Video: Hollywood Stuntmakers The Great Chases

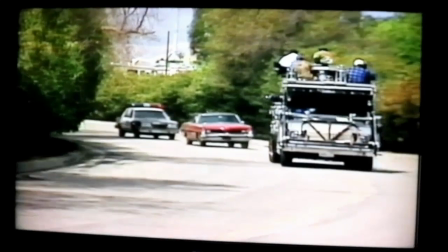5:01 can be used as a camera car, an insert car, a crane, standby generator, a three-faceted vehicle. Well, of course, anything in the camera car business, the safety is paramount. And, it's our philosophy that we don't do anything that jeopardizes lives or equipment.
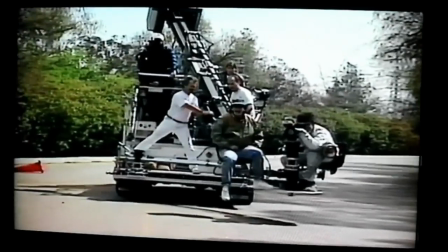5:23 When we get out to on location, we get together, go over and over,
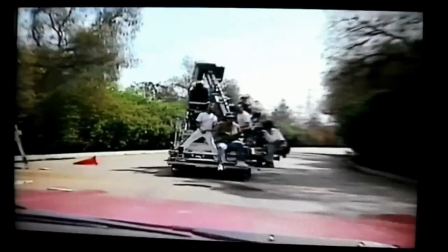5:30 prior to even starting a vehicle, what the director has in mind,
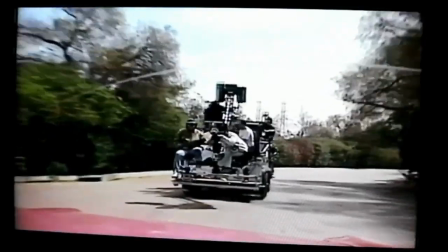5:35 what the stunt coordinator has in mind, so it's in everybody's mind exactly what the shot is,
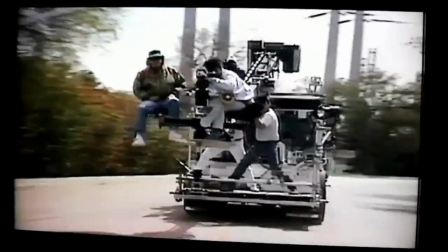5:41 where everybody will be at any given time, so that everybody is fully aware of where they're supposed to be at any given moment,
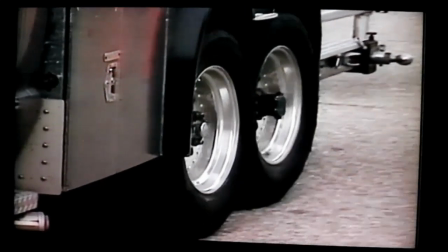5:49 and go for broke, shoot it. We have six-wheel configuration, which gives us six-wheel steering.
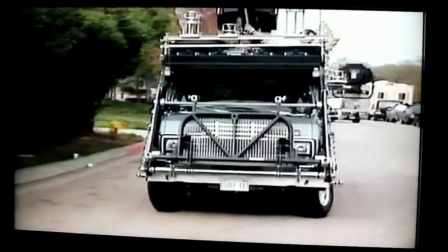5:57 We can clamp sideways or turn entire circles for maneuverability.
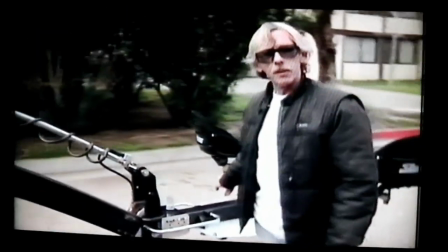6:04 Have a 23-foot crane arm, two-man configuration, which can either be used as a crane,
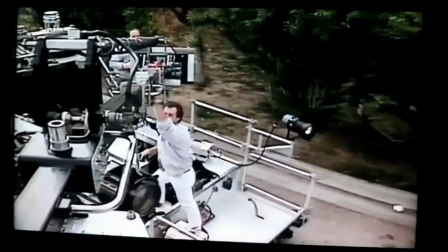6:11 locked off in a standing position for getting high shots, boom shots, or doing tow shots, running shots for action footage.
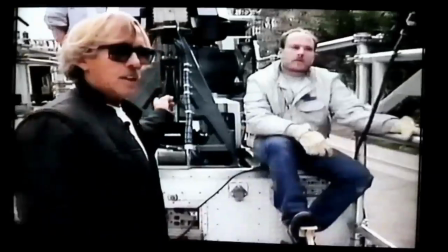6:20 The driver can run this from the cab,
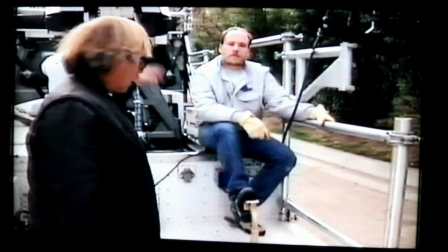6:24 primarily for going forwards, and then in conjunction with the driver steering the front wheel,
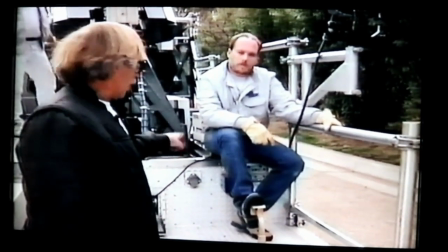6:30 the dolly grip can run it from the hot seat here, has its own brake,
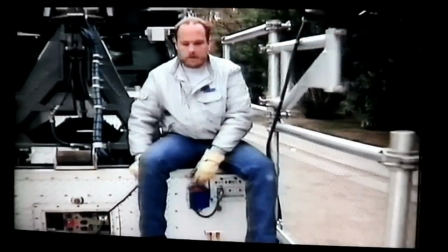6:34 has a joystick, which drives the vehicle frontwards and backwards, and left and right steers the rear axle,
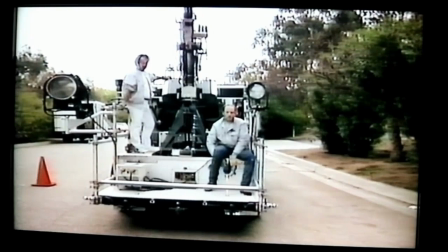6:42 so he has complete control of the vehicle from back here for doing dolly shots and so forth. Most of the camera cars started out as just a pickup truck or a run-of-the-mill automobile with the back end chopped off and a flatbed constructed there.
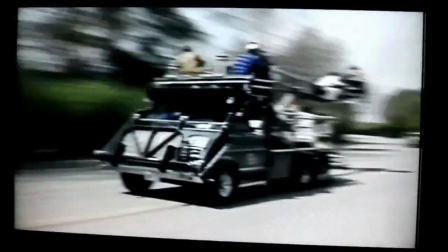7:03 Since then, we've gotten into sophisticated airbag suspensions,
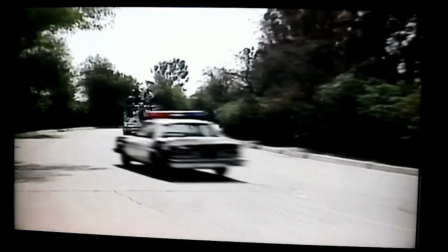7:08 the diversification of vehicles, and it's mostly just keeping up with technology. Well, that's a look at how a great chase scene is done today. Let's take a look back at where it all began.
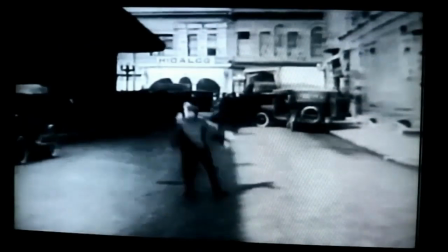7:24 Producers and directors discovered early on that an excellent chase scene was practically a guaranteed audience pleaser.
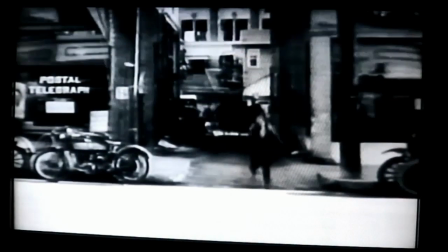7:31 They found ways to include them in many comedies and dramas. The foot chase was used over and over in the biggest films of the day.
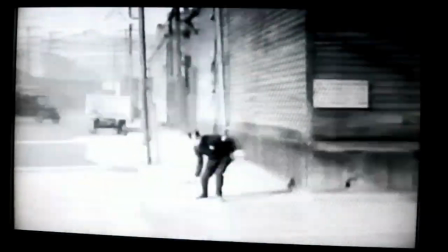7:38 As in every great chase, obstacles abound as our hero tries to get away.
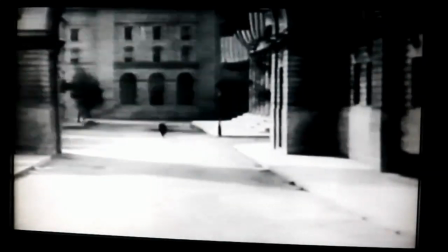7:43 The best chases always kept the audience wondering, how can he possibly escape? The greater the odds, the greater the thrill.
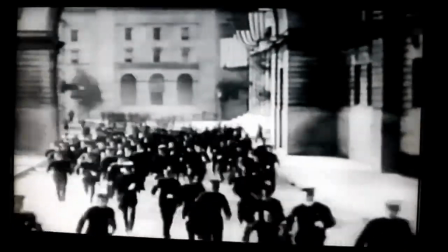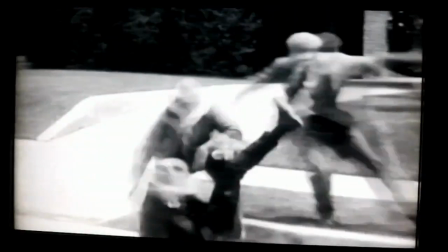7:57 For a comical chase, this director tried dressing heroes in kilts,
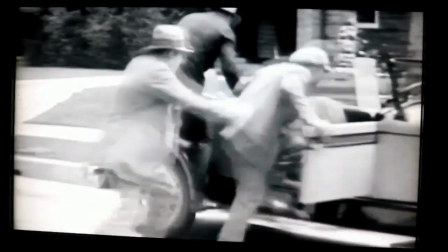8:01 putting them on a tandem bicycle and sending them for a dizzying ride down a steep road with the bad guys closing in behind them.
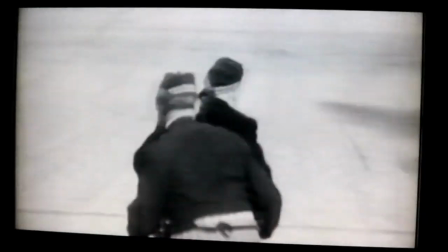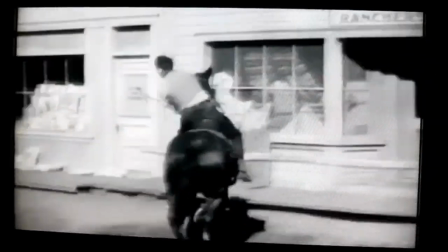8:16 The good guy chasing the bad guy. A classic element in every Western that rolled out of Hollywood.
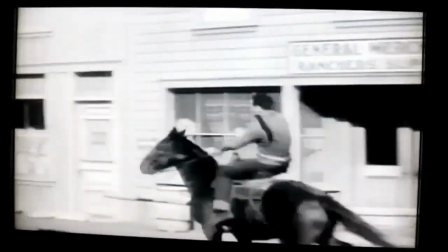8:22 Every kid in the theater wished that he could be right up there on the screen riding the horses.
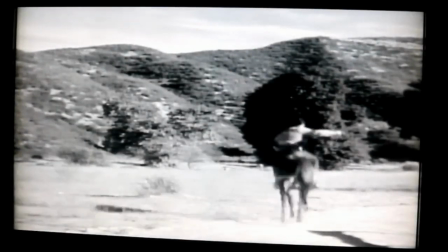8:26 Even some of the adults shared that desire. The Western has always allowed us to play out our most basic need to see good triumph over evil.
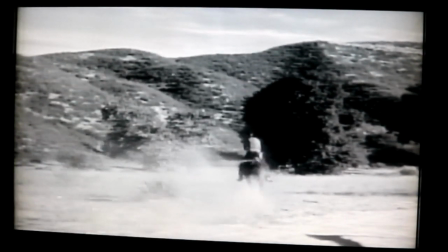8:35 The hero must win, but not without a struggle.